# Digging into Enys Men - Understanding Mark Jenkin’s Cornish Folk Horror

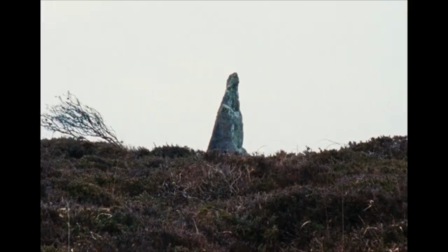And when she turns to stone at the end, that represents what her life truly is. She doesn't grieve. She doesn't feel. And that is the point of her whole existence.
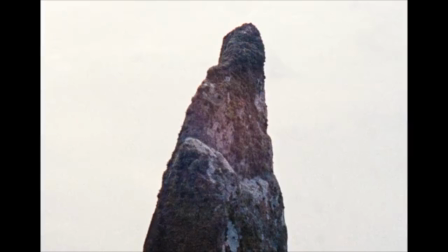She is the island of stone. She is the Ennis May.
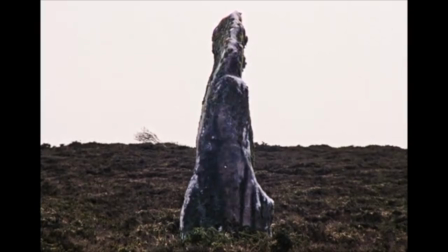An inscrutable object beyond the understanding of anyone who comes across it. Any meaning it once had, lost in the winds of time.
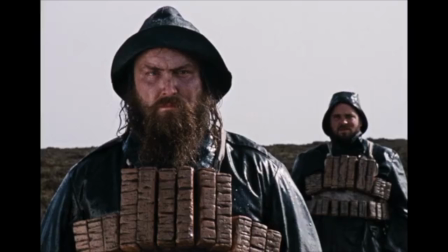But I've skipped a big part of the film here, haven't I? The miners, the fishermen, does she grieve for coal?
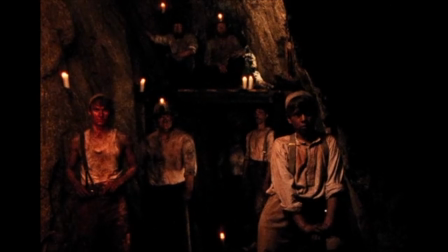Well, actually, maybe, because the film, to me, isn't simply a metaphorical interpretation of one woman lost to grief.
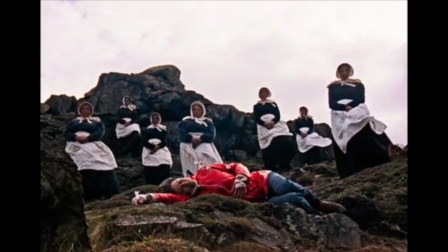There is another layer here, deeper beneath the surface, as there always was with the folk horror this film is aping.
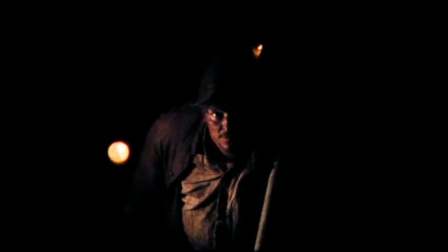But this is going to have to take a little segue, so bear with me as we dig a little deeper.
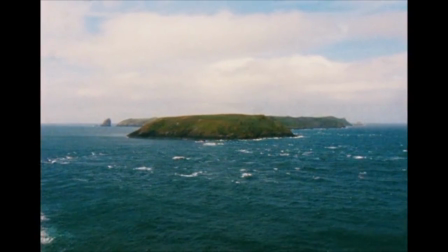Before we go on, let's first look at the style of filmmaking on display in Ennis, Maine.
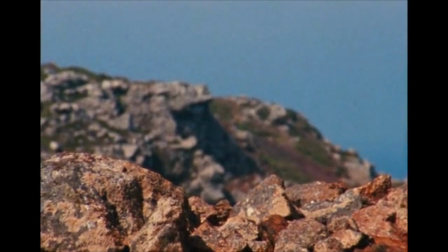It was filmed using outdated period equipment, immediately hearkening back to the 1970s,
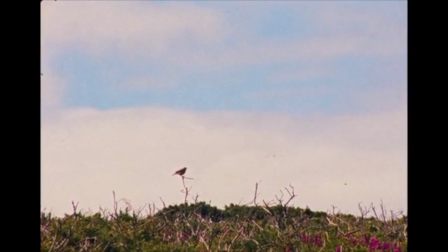with its film grain and aspect ratio perhaps putting you in mind of a long-forgotten BBC nature documentary.
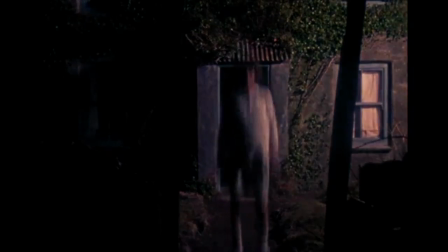But very quickly it becomes apparent that this is in tribute to the folk horror of the 60s and 70s,
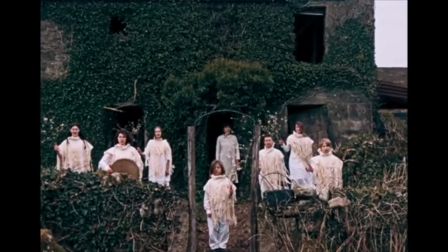particularly that which appeared on children's television at that time, leaning heavily on 1969's resolutely weird The Owl Service,
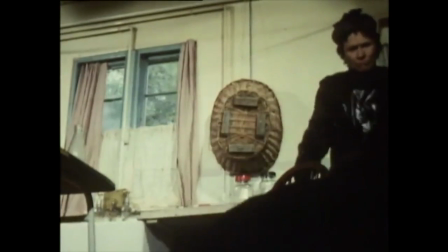and directly cribbing imagery from
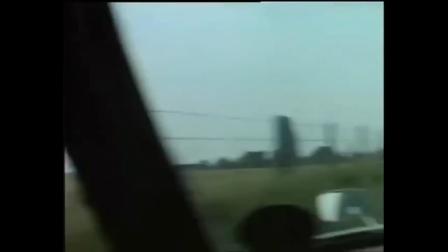1977's significantly less weird, but still undoubtedly odd, The Children of the Stones.
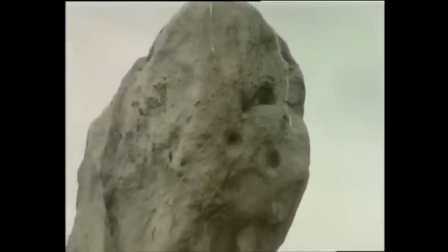The popularity of these types of stories in that time period wasn't simply because television writers decided that paganism was suddenly cool,
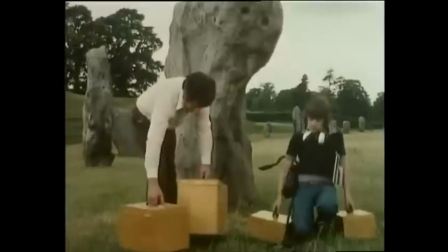but actually because stories of paganism, dying ancient traditions, and nature fighting back against modernity,
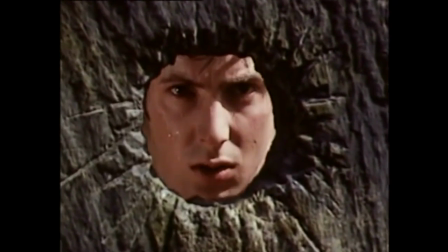contextually played with themes that became relevant as the post-World War II economic boom came to an end.
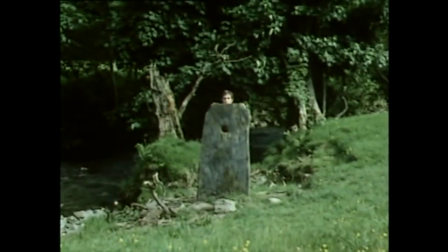It was a time of polarisation not just between young and old, or those of different class, but geographical,
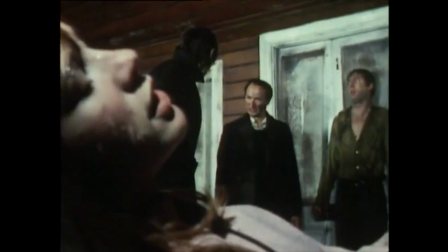more than the fabled North-South Divide, but between larger metropolitan areas, particularly London and the rest of the country.
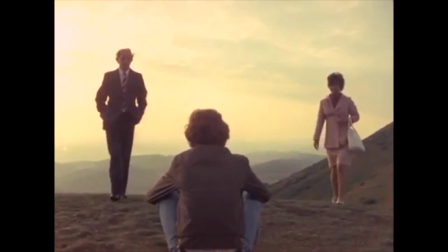It was this extreme polarisation in the United Kingdom that 70s UK folk horror reflected.
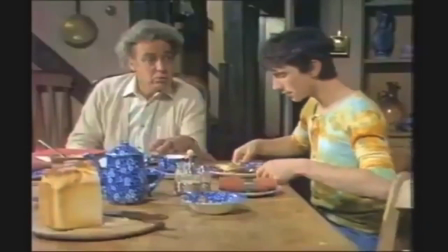These were stories of rebellious youth clashing with old traditions.
No, people like you have always studied a way of progress.
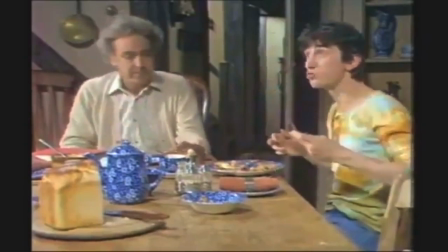Or privileged outsiders running afoul of rural communities,
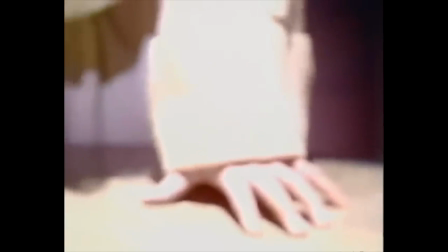with paganism often standing in for either a declining Christianity or the more permissive culture replacing it. and they were awash with subtext,
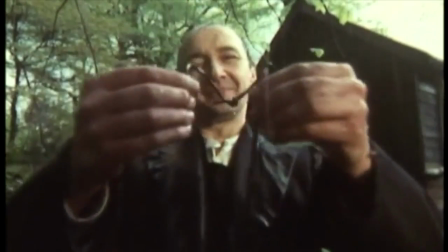be that class, man's impact on the environment, or sexuality, reflecting the times they sprang from.
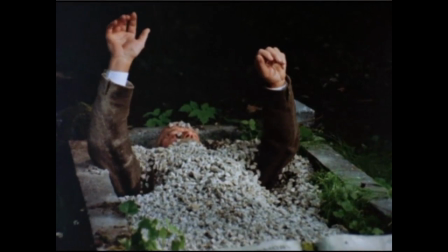That enabled this type of horror to very much have its cake and eat it,
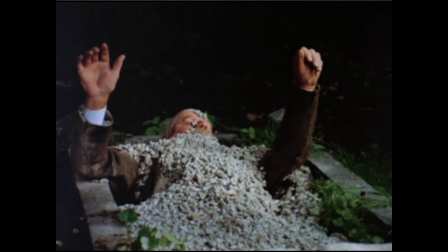eking horror not just from the unease that a metropolitan viewer may feel about
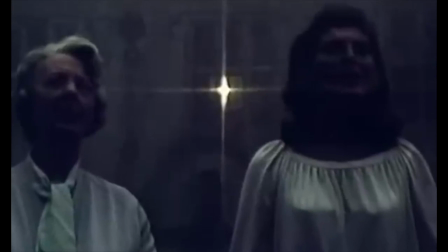these isolated communities and their apparently strange customs,
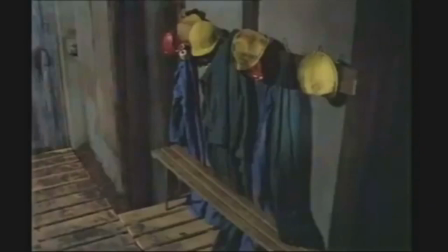a fear of folk, but also drawing on fears in smaller communities of modernity taking away their livelihoods,
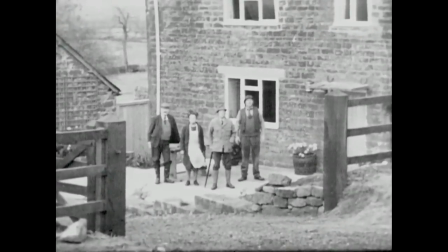often represented by middle-class interlopers with no respect for their way of life.
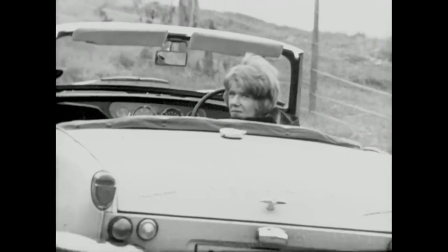Ennismaine hasn't simply used this as an aesthetic choice.
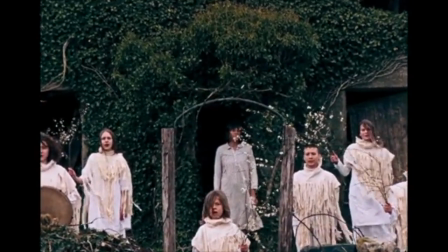It is not simply to evoke nostalgia from the frankly rather small number of people who remember these programs fondly.
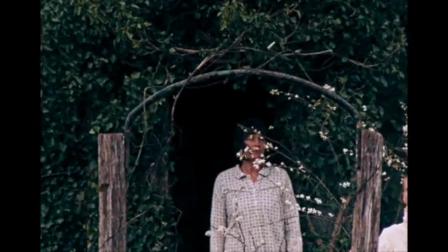It has the dual function of telling you that, like these programs,
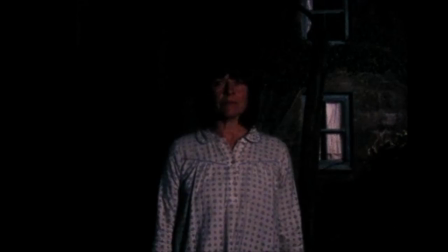this will be media trading heavily in subtext, and to give this film a sense of not just place, but time.
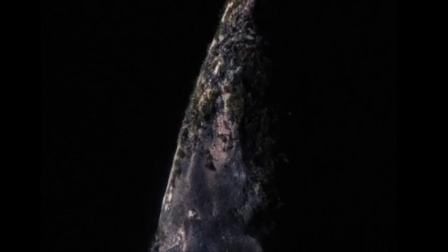Which is not to say I think this film is actually set in the 1970s.
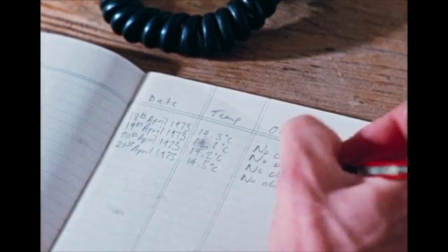The film explicitly tells us that it isn't, and is in fact set 50 years after 1973.